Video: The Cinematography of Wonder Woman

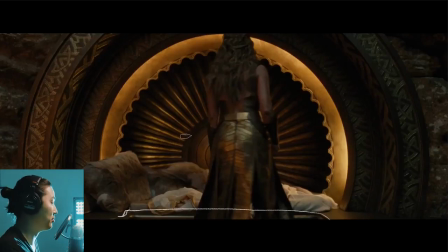It's making everything kind of warm and gold, and the people are actually made out of gold too. All to say that this gold rim here kind of reminded me of that. So like maybe this thing is made out of brass or gold or something like that, and it's kind of like edge-lit around here. It kind of has like a supernatural look to it, considering that the only real light sources that would probably be in a place like this would be candles.
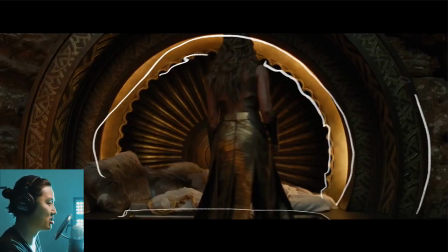So this has a little bit of a kind of an alien supernatural look to it. And I think there's probably something to be said about this, something sleeping in a circle like this, little bit of a sun pattern here, kind of maybe hinting at the godliness of this. And there's also pretty cool patterns in the background. Maybe we're reading way too much into it, but that's what we're doing in this breakdown.
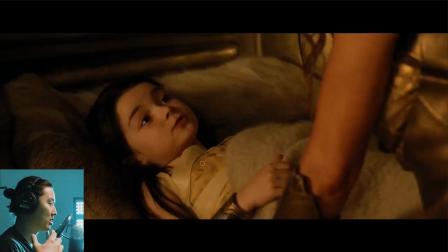Here we are in a very warm scene here, and I don't know if it's the lighting or if it's just the like reflecting off the gold, but I think overall there was some warmth added to this. And what I'm guessing for this film, after comparing the BTS to the actual finished version of it,
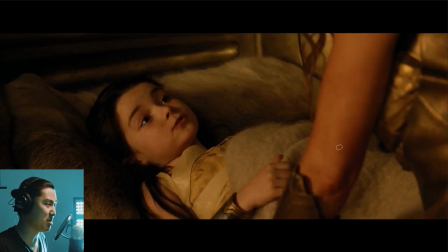even though this is from the trailer, not the film, is that they shot most of it white and did all the coloring in post. I didn't interview the DP or the colorist, which I believe was at Company 3 for this one, but you'll kind of see why I think that.
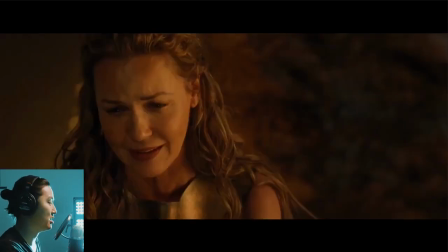Anyway, very warm scene, setting it up, very nice childhood and whatnot. A very caring mother, very warm and happy scene here. So we've set it up. She lives on Thymoscara. I'm going to get the name wrong. When it's outside, it's this beautiful blue environment with white stone and very, very regal.
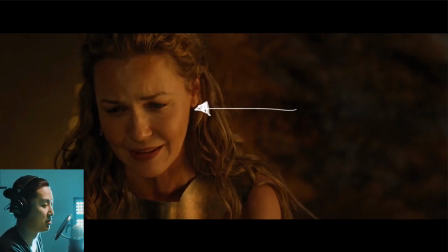And inside, it's a very warm, cuddly environment with the family. And here's another shot from the trailer.
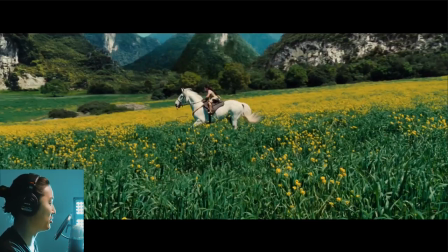I remember remembering this from the trailer. It reminds me of like the Sound of Music. Let me know in the comments if you guys even know what that is. And she's riding a white horse through this very green and yellow field. Just this very beautiful, idyllic, romantic childhood being set up here.
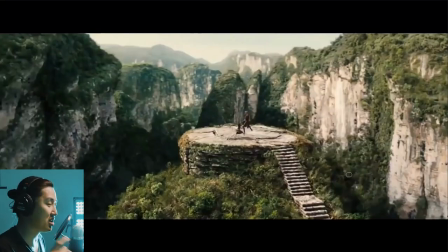But there is a little bit of trouble. We do find out that her sister, who is the kind of the general of this whole operation, she really thinks that Diana needs to learn how to fight. And so this is like one of those kind of cool, like Kill Bill, like Karate Kid moments where she's teaching her how to fight. So I thought that this was a cool shot.
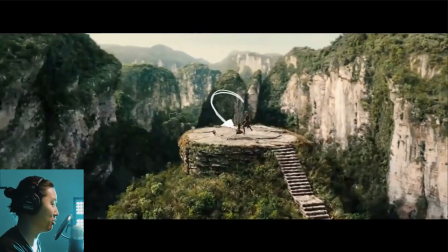Definitely feels like overall that this was, maybe this platform is real and then there was green screen and then all of this stuff is a little bit of a matte painting, a little bit of a CG helicopter plate maybe.
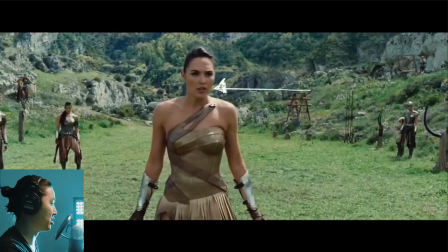Moving on, Diana has grown up quite a bit here and she's learned how to fight. And we're kind of at this trial where she's going to go up against her teacher who taught her to fight. And the queen or her mother, whoever, I forget who the character is, basically told her that you need to train her to fight better than you can.
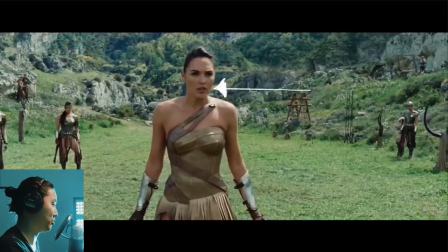And so this is that moment with grown-up Diana. And we have all these other people here that are going to try to hurt her and whatnot.
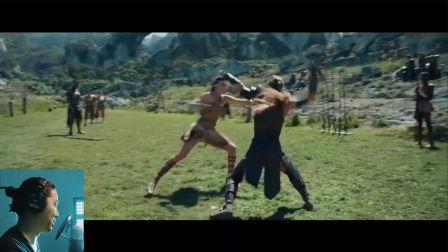And they get at it. They start fighting. And what's kind of interesting about this scene, and we'll look at it in the BTS, is that is something that's always interesting in movies like this is to try to figure out where the real set is and then where the digital extension is. And when you're watching the movie, it's all handheld and a little bit of crane work, so you can never really tell.
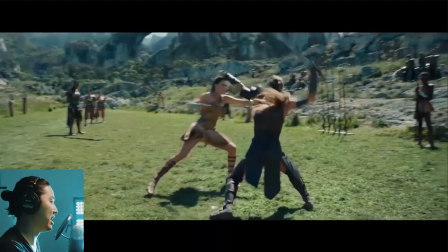There's so much motion blur. They do an amazing job compositing, but you can kind of imagine that this bit is all real, maybe to here, maybe this stuff, and then like all of this kind of like Avatar looking stuff in the background is compositing.
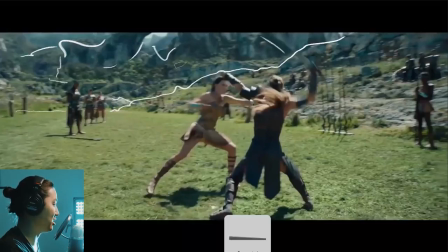And we'll kind of look at some of that here. It's also interesting to keep track of how the backlight is working because they're basically backlighting all of these scenes.
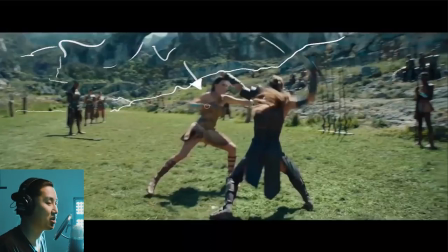That's just the nice way of doing daylight exteriors. And if you watch this a little bit too closely, the sun's just jumping back and forth in directions, and the time of day is actually changing quite a bit, where you see the shadows get very blue and then it's a very orange side light, and that's all forgivable because they actually shot this part on location. This stuff wasn't on stage.
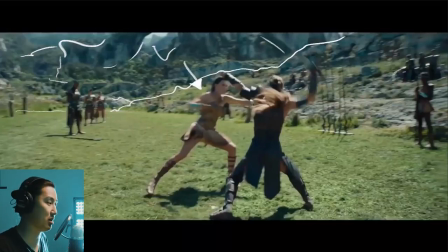And in one of the interviews, I need to move faster because this is going to be a long breakdown, but one of the interviews he talked about them shooting in, I think, was it different parts of England in the winter, and the places they were shooting were very challenging with short daylight, so it's forgivable.
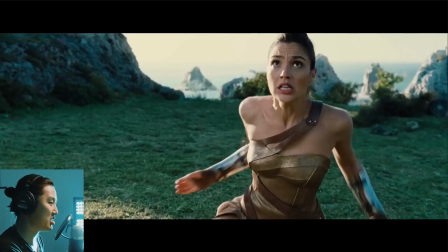But if you watch the scene, you can kind of pick some of that out here. So we see if this is given, again, like the same time of day, I suppose.
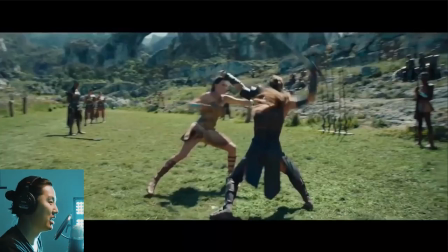I mean, this is a very high shadow, and I don't know if this breakdown, if I'm really going to get picky about this. I just kind of all I have to talk about for this sequence right now.